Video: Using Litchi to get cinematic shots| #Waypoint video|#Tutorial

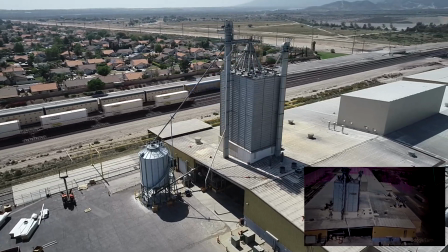7:03 was very for tourists for tourists for tourists for me to have that train come through to give me a different type of movement when a drone is
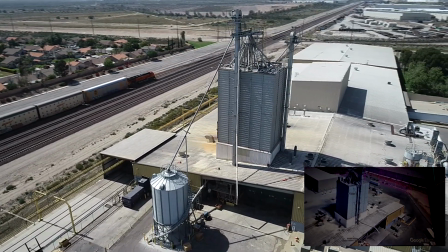7:11 coming around then you notice how I started further back on the back side the tower and I got closer as if I had the drone come
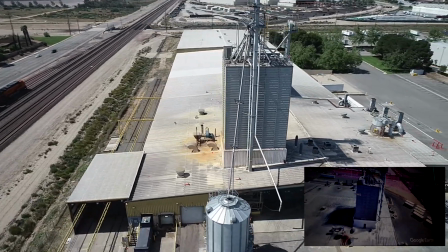7:20 around to the front to reveal more details of the point of entrance use
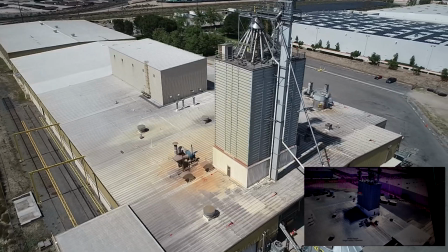7:28 when people fly they orbit as a point of interest they keep an equal rotation around the building
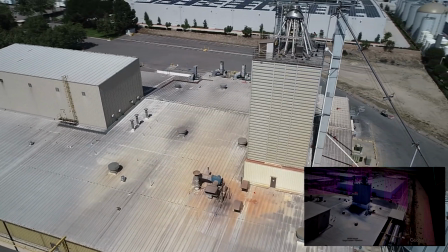7:35 but using litchie you're able to put those waypoints a little bit closer to give you a different effect and this is what
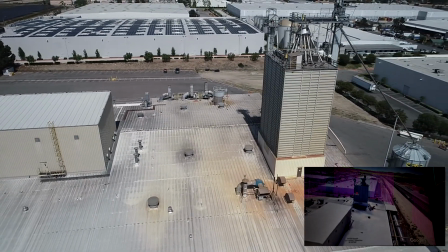7:43 I'm talking about right here as I come around to the I say the backside
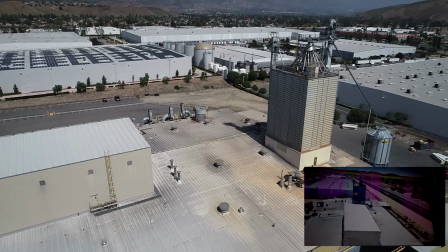7:47 of the tower again the drone is actually flying backwards at this point and then give another reveal shot
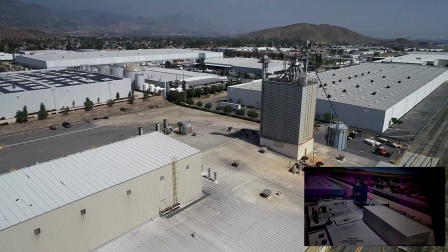7:56 another part of the valley towards the mountains and
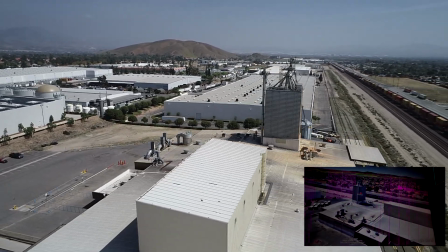8:06 then we start to come and complete our orbit and so lucky enough another train is coming back
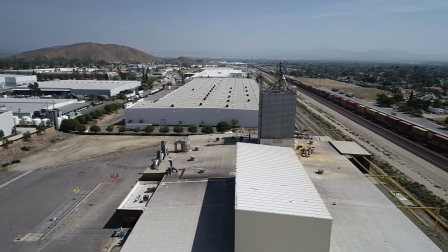8:12 through this adds another element into into the frame and
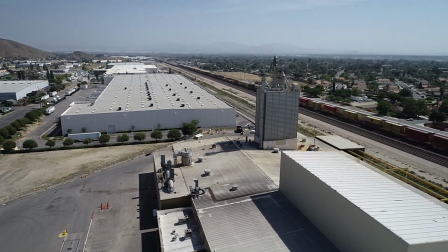8:21 usually the trains that come through my area are very long a mile long train is not unusual
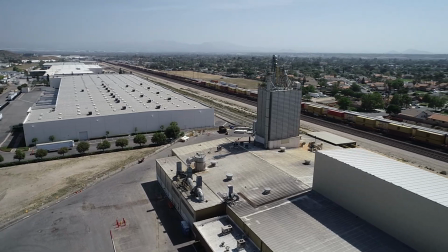8:25 so flying only at nine miles per hour i get plenty of train
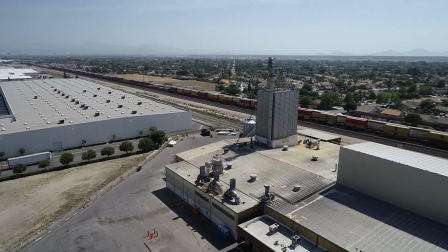8:30 shot in here even as I'm a part to transition to my third
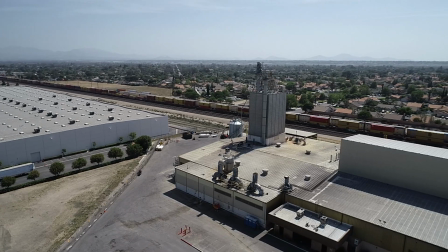8:35 point of interest you see how the drone is slowly pulling
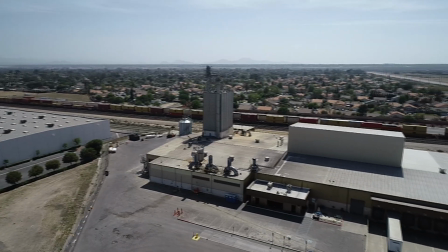8:40 back away and then I start my turn all
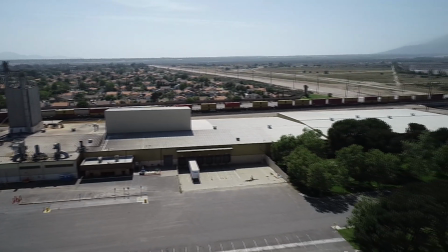8:47 this what flying very slow nine miles per hour is not very
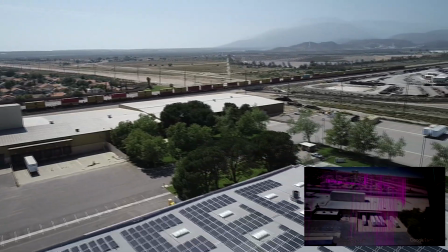8:52 fast and allows everything to stay relatively
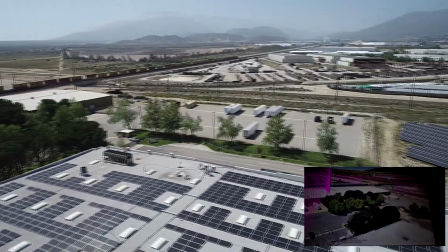8:57 in focus there's no great blur and there's no
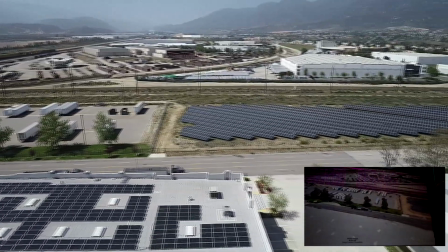9:02 great jerkiness in the camera now
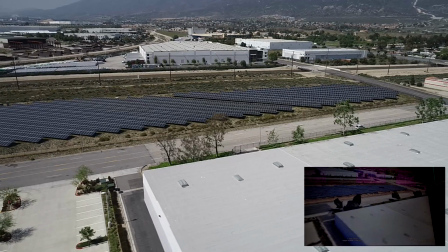9:08 here we go our third point of interest is the solar farm you see how it is transitioned and
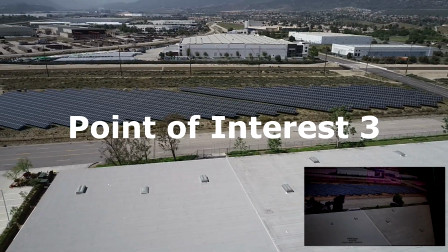9:18 boom now we're moving in another direction and we start our third
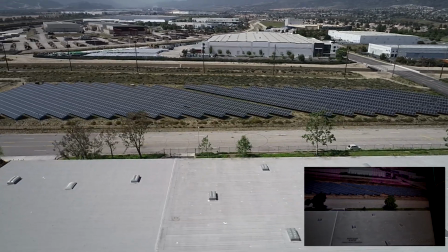9:23 moment movement of a semi orbit of this solar farm.
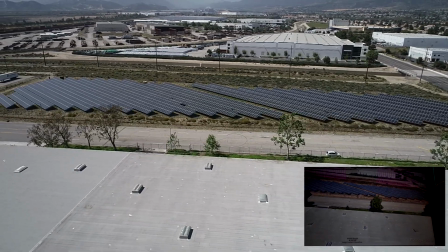9:30 And the same thing here.
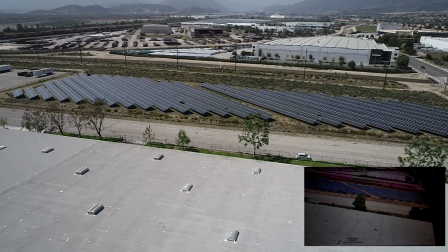9:32 I'm on this side, giving myself a little distance, giving a little context to the framing of it.
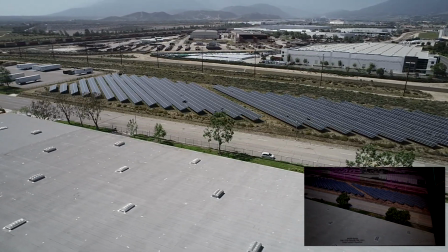9:39 You see the mountains in the background, the rest of the industrial area right behind it.
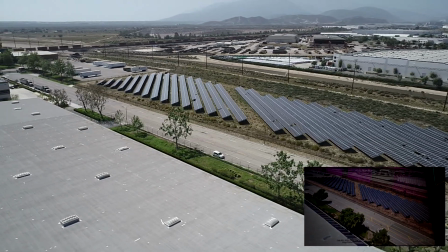9:49 And what I'm trying to grab here is let the panels create its own design,
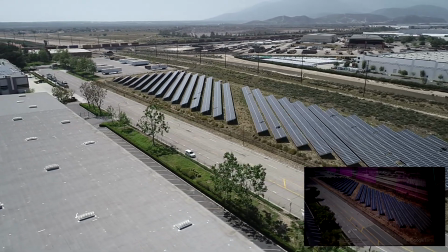9:54 almost like taking pictures of a field of agriculture.
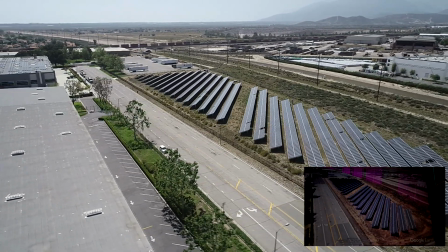10:00 You see the lines in the picture, creating their own patterns.
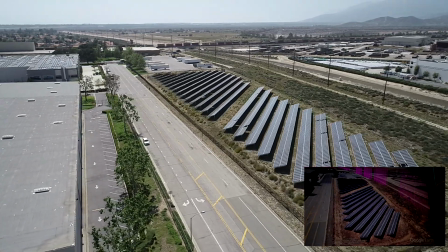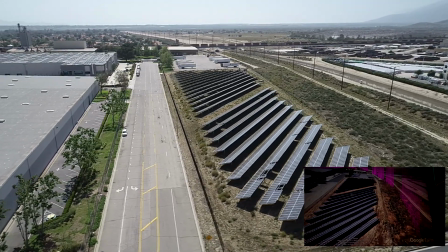10:09 Maintain that small bit of horizon in the backdrop. Not a whole lot of sky, they say about 25%.
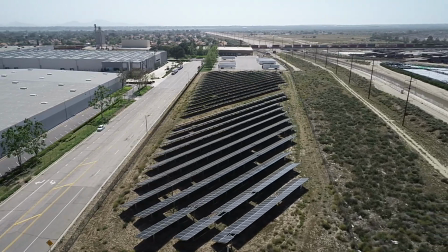10:20 Now you notice I got those power lines over to my right side.
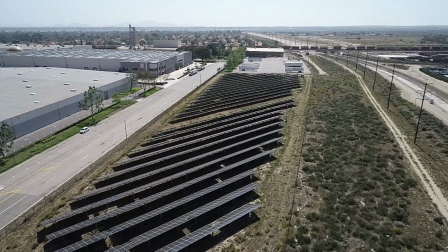10:24 I usually fly this area all the time, so I make sure I clean it up.
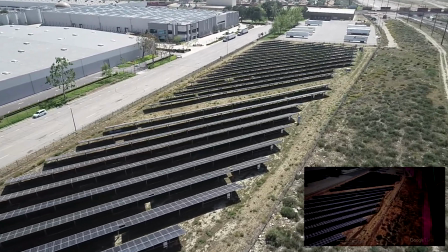10:33 So I come in tight right here, I make sure my waypoints are a little tighter. Which allows the camera now to get in a little closer.
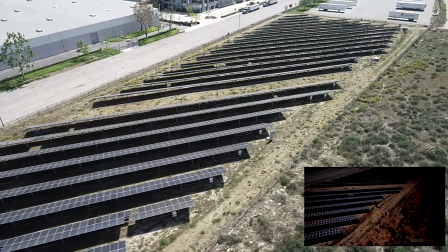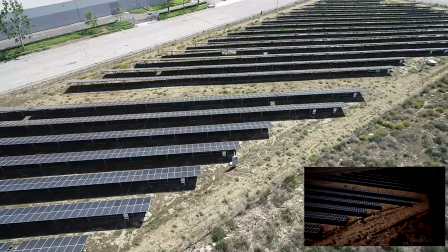10:46 So now I've got the same thing again with the tower. I've gave you two perspectives.
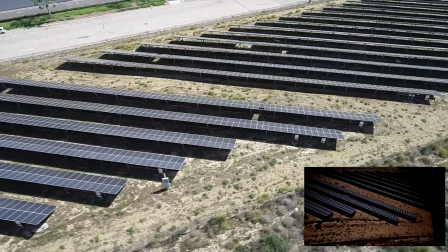10:52 I gave you a wide perspective. Now I'm giving you a close-up perspective.
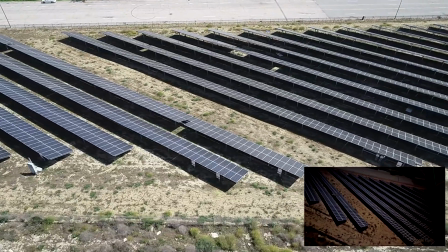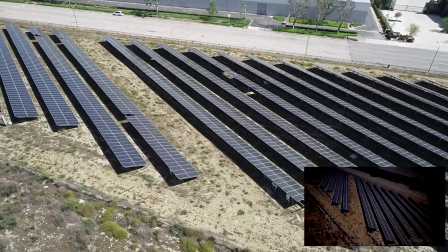11:05 And the same technique I use in the tower I use here also.